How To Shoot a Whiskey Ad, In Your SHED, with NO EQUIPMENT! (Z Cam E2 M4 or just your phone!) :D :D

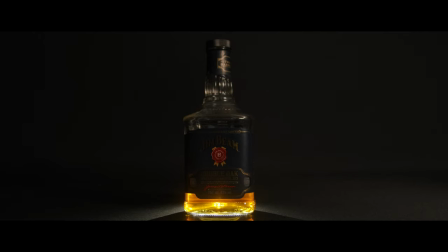(7:12)
So I'm quite, I'm happy with that, I can't much to play back because my monitor only does 160, so well, assume that went okay, you'll know before I do next we're going to just
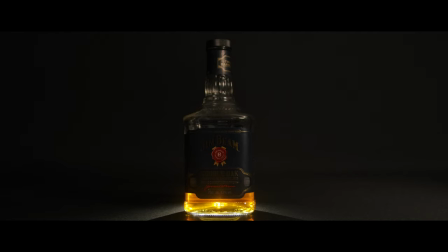(7:27)
do like a normal product shot like this maybe a maybe a pan of some kind so maybe we can
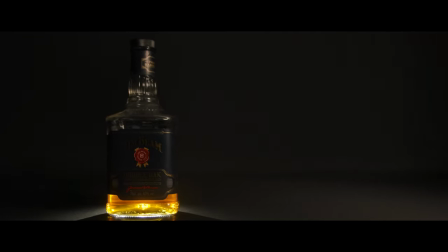(7:33)
do you know something like that probably that way it's a little bit of movement like that but we're going to do that and then we're going to get our glasses set up I'm going to find something to make you know here we go this is my notebook for my vlogs maybe Maybe I can stop that, yeah that's better look, get it more on the actual product you know. I kind of like the little, it's going from dark to light that way, that's not bad actually. Turn this down a little, I'm making a shutter here as you can see. So I've got my light, I can't quite see because obviously the camera is quite close to the actual thing. But we've got this light here and then we can kind of shutter it. So I'm going to go for a bit more of a down light. Depends on where you put your lights because there's your down light you know. And you can kind of like that shot there. But then you want to stop it. You want to flag it that's what they call it. You've got to flag it so it looks a bit more like that you see. But now I'm going to have a little play. You'll see the shots at the end and now we're going to swap to our glass
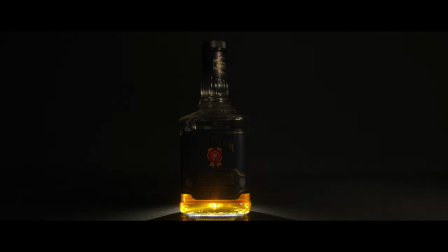(8:55)
and see if we can get some slow-motion water droplets going on so I'll see you in a sec.
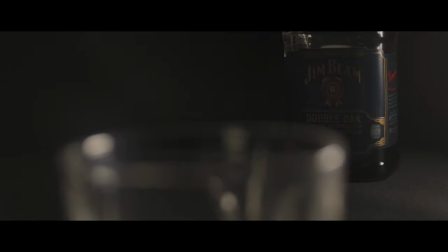(9:01)
Alright so next shot we have got our bourbon in the background there the light is I don't even be able to see this but the light is in between the glass and the bourbon here pointing this way towards the lens a little bit and and then what we're gonna do is do that
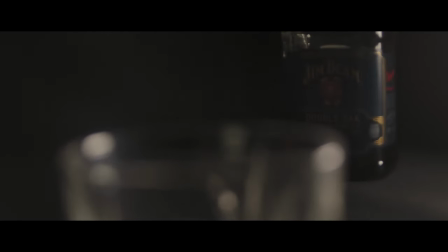(9:18)
and then whoops so
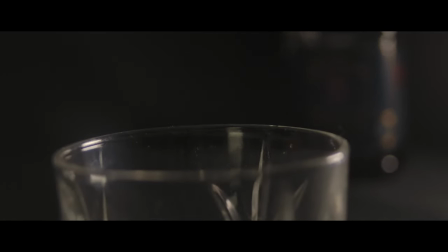(9:22)
we start like there and then we go to there and then drop some water in and I've raised the tripod up a ways because we were dealing with water and things and I don't want to get stains on this black background so I'm putting it I'm putting the actual
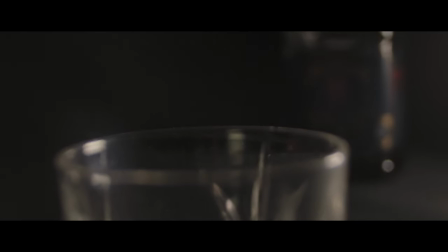(9:38)
glass on the tray you just can't see it swap lenses as well to a fully manual 1975 Viltrox I think it's a Viltrox oh no it's a Marexa 28mm because you've
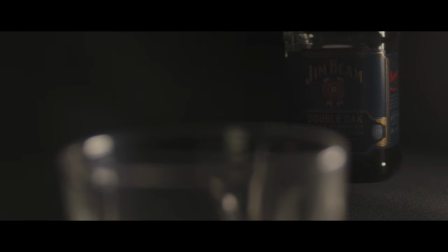(9:54)
got full aperture control on this the I tried a 24 and a 50 nifty 50 it's just what I've got in the house you know again adapting with what you've got you know the cinema glasses up in Doncaster wouldn't it?
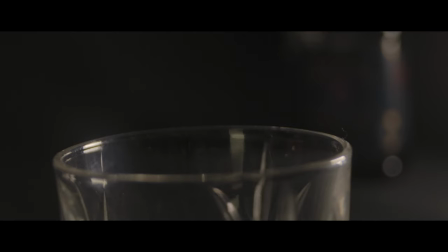(10:09)
Tried that and yeah they don't really work very well I mean they're alright but having be able to open and close the aperture manually with these manual lenses like this you know you get that whole bokeh thing you know out of focus loveliness going on so
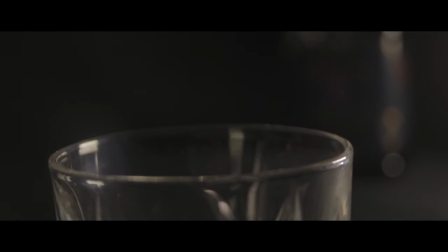(10:26)
obviously got to make sure this glass is nice and clean as well but it's as you can see it's very very very very shallow but if we want if we close down the aperture a bit just a little bit we can see see I'm gonna put a bit gonna put some liquid in
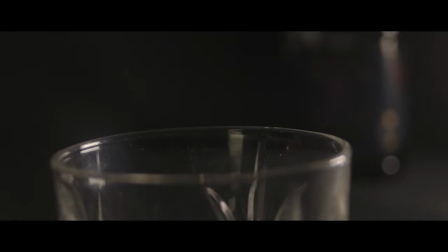(10:42)
here and hopefully we'll get a drop when broop might be a bit close I don't know but we'll see how it goes okay